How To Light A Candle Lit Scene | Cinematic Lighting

Hello and good day and welcome back to the classroom. If you have not been here yet, well, my name is Brady. If you have been here, welcome back. You know the drill. You should probably hit that subscribe button. But I honestly am so excited about what we've got going on here today. So I am honestly wasting zero time getting into it pretty much in a nutshell. Sarah asked me again to beat her in Scrabble as I always do.
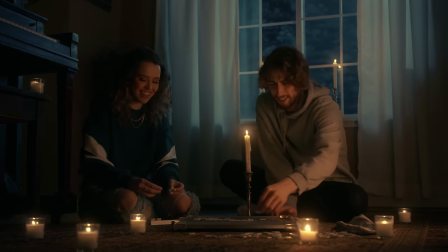So I thought why not set out to make a beautiful candlelit scene because I wanted to teach how
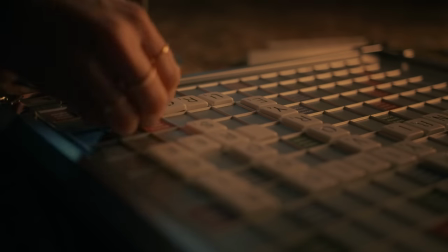to light a candlelit scene because it's so difficult to light for a source that is so natural and ambient. So without further ado, I think it should definitely be appropriate for things to be candlelit and let's dive in.
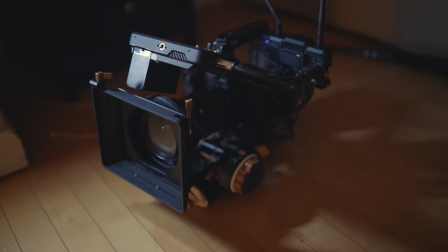Now let's talk about camera setup. For this scene, I had my Sigma 18-35 on top of my Blackmagic Pocket 4K and with that,
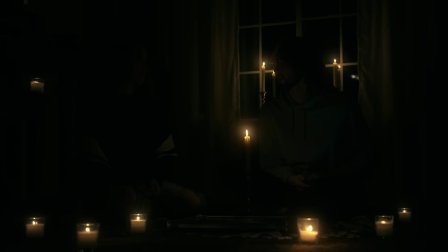I used my Tiffin Black Pro Mist 1.4 filter because I really wanted to bloom the highlights right around the candle and put a nice glow around all of the candles just to add to this candlelit mood. And then before we add in any lights here, let's talk about just the characteristics of candlelight so we can really replicate it as best as we can. So candlelight, it's natural, it's ambient. It's not gonna spill throughout the whole room. It's really gonna stay isolated in this one area. So there's that. And then also naturally candlelight typically flickers quite a bit, at least with any kind of movement or breeze. So the two key points that we really wanna cover here to nail down this candlelit look is that we want it dim and not to spill throughout the walls. And we really wanna control our light to an isolated location but also we kind of want to replicate that flickering pattern in a way that looks natural and not artificial.
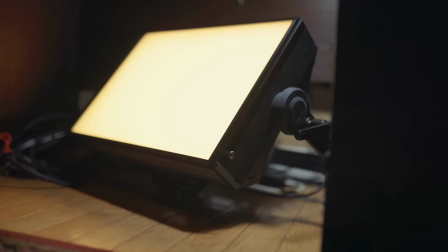Now the light of choice that I picked for our candle source was Aperture's Nova P300C otherwise known as an absolute workhorse name provided by myself because it's a workhorse but that's not the only reason why I picked this light in particular. I picked it because panel lights are already softer than single source lights. They've got a larger spread or a larger source, sorry, of light. So it's going to be softer and we want soft candlelight.
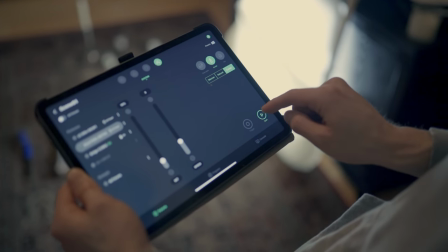So I chose it for that reason, but also a lot of new LED lights will have this,
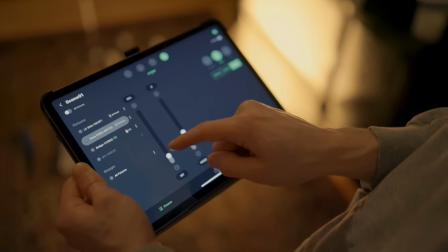but Aperture has a candle mode or a fire effect mode, similar to what's going on here behind me.
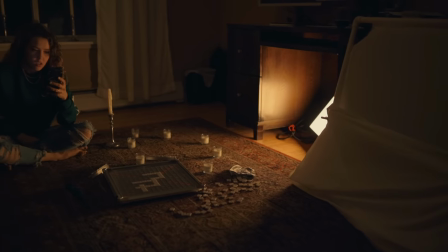So it makes it a lot easier when I've got such a small crew, being myself and Sarah, lighting this scene.
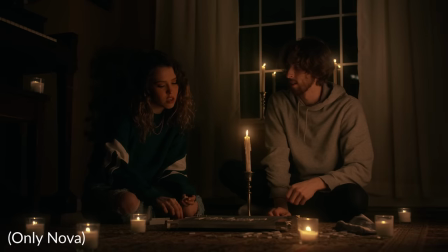So it'll flicker for you and you don't have to play around with that. But if you don't have a light with an effect like this, you can still definitely nail down this look.
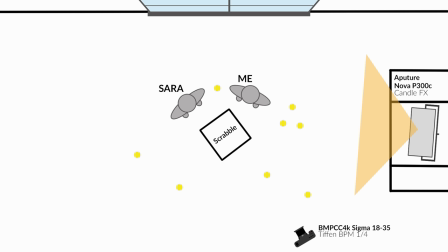For the placement of this Nova, I still wanted it coming from a little bit of the front because the candles are mostly sitting right around the front side of us.
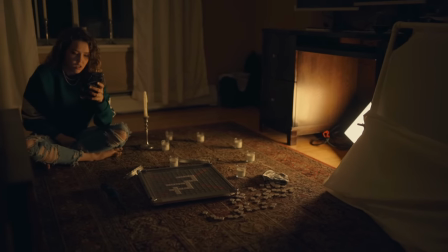So I wanted to keep that continuity, but I still kept the light coming enough to the side where I'm still getting some contrast across our face,
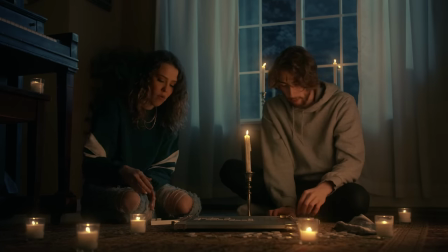across the board, across everything going on in the scene, because if it was all front lit, it would look very washed out and flat. You wouldn't get the contrast that we're going for. And then in this narrow room that I was working with, I found a perfect spot actually in the like the cutout of this desk and I just
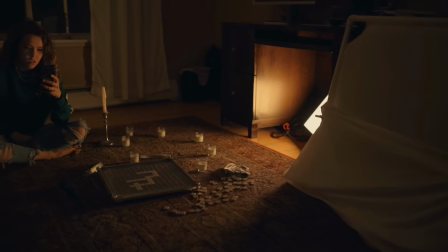placed the Nova on the floor there shooting into the room from there and that actually worked in my favor because the desk kind of blocked out any spilling of light on the walls and in the rest of the room but if you don't have a perfect desk for this you can use flags just to kind of block in that light so it's not spilling anywhere else and then even though this panel is very soft by itself I wanted
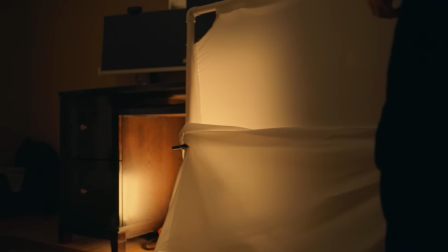to add in a little bit more diffusion just to cut out that harshness once more.
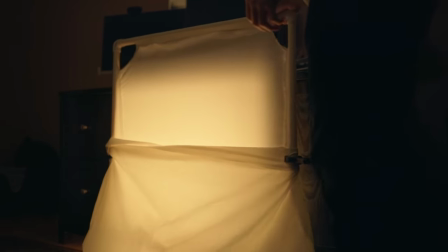So I put just some diffusion right in front of that cutout in the desk and that softened things up significantly.
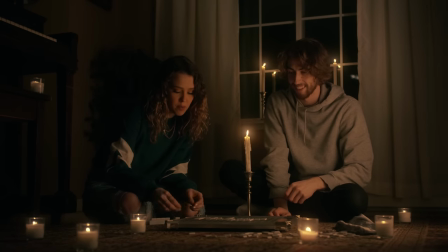But also I didn't want it to be saucy on the floor since the Nova was on the floor. The brightest point is going to be kind of raking across that carpet.
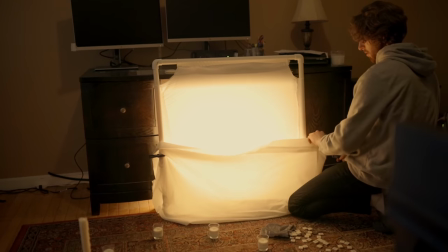So just to avoid that hot spot on the floor and on the carpet, I took a little bit more diffusion,
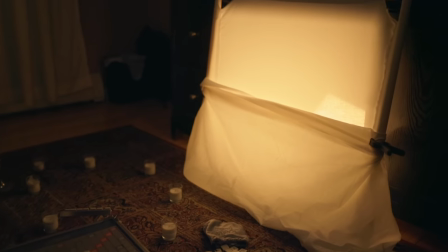just doubled up like white bed sheet and I clamped it to the bottom half of that diffusion,
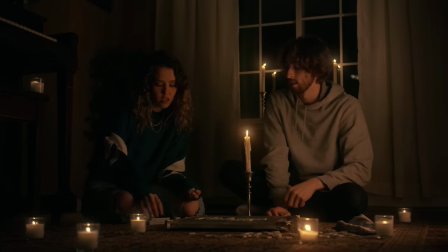just so as it's coming down on the bottom side of things, it's really cutting out and it's not gonna be as strong right across the carpet, keeping the focus still on us and looking like it's really coming from the candles. And one thing you really wanna remember when lighting your candle at scene is that less is more. Candles are very soft, they're very ambient. You don't wanna overpower the scene with this light because then it'll look fake. And you can kinda gauge that by making sure that the light source hitting your actual subject isn't brighter than the flames themselves because if the light is coming from just the flame it's not going to be brighter by the time it gets to you. So make sure you're not overpowering with this light. Now to the important part of getting that natural candle flicker that we are going for.
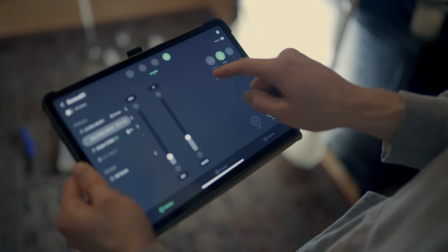Like I said before aperture does make it really really easy to go into the menu change the effect customize it exactly how you need to. Bam you're ready to go but say your light doesn't have that ability. I would say the one thing at the very least that is most important is having a light source that is warm or bicolor so that way you can match up the color temperature of your light to those of the candles so everything matches and looks natural. But say you've got that but you don't have the ability to have effects on your light. Well one thing that you can do is either just simply if you've got another body on set you can just adjust it you know dial in the exposure or the output of the light a little bit up a little bit down and just play around with it out random because candles are random or another thing that you could do is wave some diffusion or something like paper anything that might be kind of translucent in front of the light so that way it's not completely cutting out the output and it's like on off on off it's more of like a random like little bit of exposure a little bit less a little bit more you know it's back and forth like a candle would be bouncing around so with this one light in place you've got a
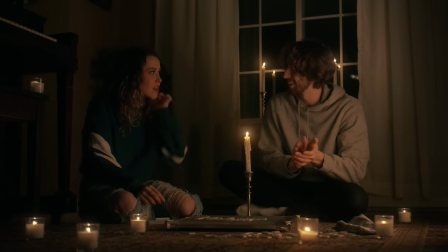fantastic candlelit scene especially if you're working with limited lights you could walk away from it and be very happy with it because it looks great. But then looking at it, I did notice that it is sitting pretty heavily over on the warm side of the spectrum. So I wanted to, you know, balance that out, add in some color contrast, and also add in some depth and coolness to the scene by bringing some lights outside in my next step.
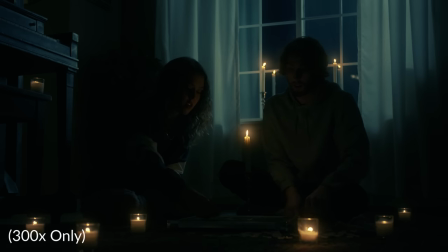The next light that I added was Aputure's 300X, which is a bicolor fixture.
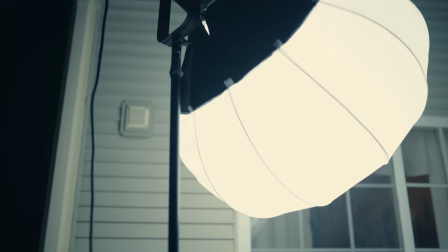And I brought that outside right outside the window with a lantern on it. and the purpose of this light was to just brighten up the curtains a little bit,
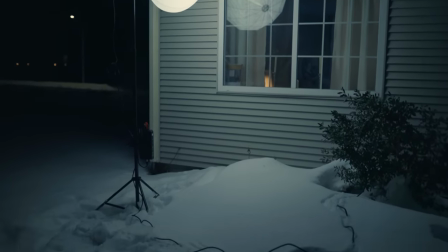put a dim glow on the curtains and also the window frame.
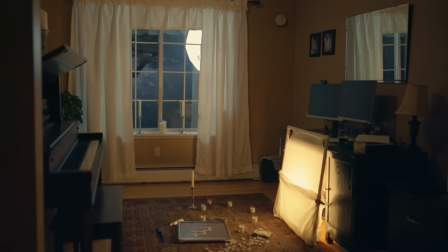And using the lantern did a great job of softening the light so it's not a hard light coming in, splashing on my shoulders, everything else, spilling a bunch of cool light into the scene.
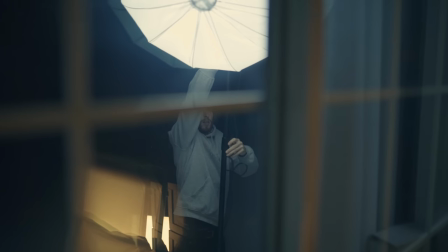We wanna keep that ambience in there, but just enough to add a glow to the curtains and to the window. And when I tell you it was freezing cold, I mean it was freezing cold.
I will say it's absolutely freezing out here. so you guys better like this video.
So dress accordingly my friends because I did not but luckily I only had to go outside once or twice
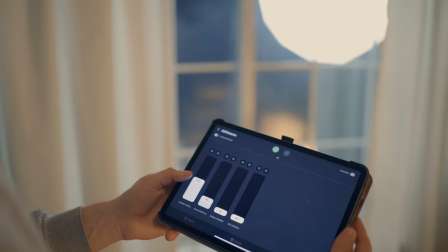because Sidus Link saved the day and I could control all the lights from the comfort of my candlelit home. But with that 300x in place I started to ask myself well if there's a light source like the moon that's out there that's shining
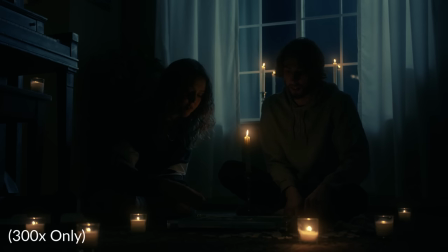a nice ambient light on the curtains and on the window why can't I see anything else that's outdoors. So I wanted to add in one more light that's shining on the trees that you can see through the window and that really adds a lot more sense of depth.
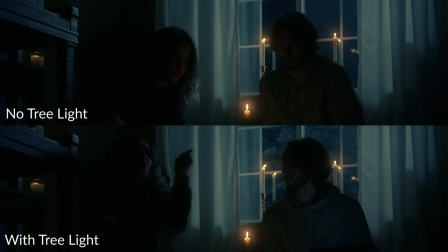So now it's not just us on the floor in the black window. Now you've got us the floor out the window into the trees and there's a dimly lit night scene now that we've developed.
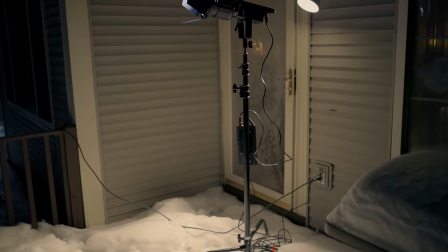And the light that I chose for this is Aputure's 120D Mark II and I had that with a Fresnel two times just shining from a distance onto those trees.
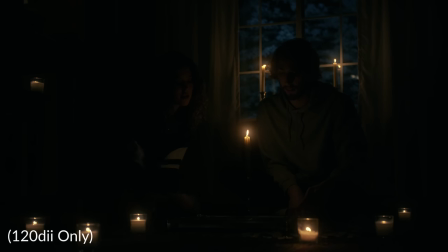Now let's wrap back around to the white balance like I had mentioned. This 120d is stuck at 5600 Kelvin. It's a daylight light source. So I matched up my 300x to be the same thing right at 5600. Now where white balance really comes into play is here. And since the candlelight sits right around 2000 Kelvin it's very warm and I knew that those other lights were 5600 Kelvin, I knew that I needed to find somewhere in between to the point where those lights still stay warm but also our cool lights outdoors still have that cool bluish moonlit feeling that we're going for.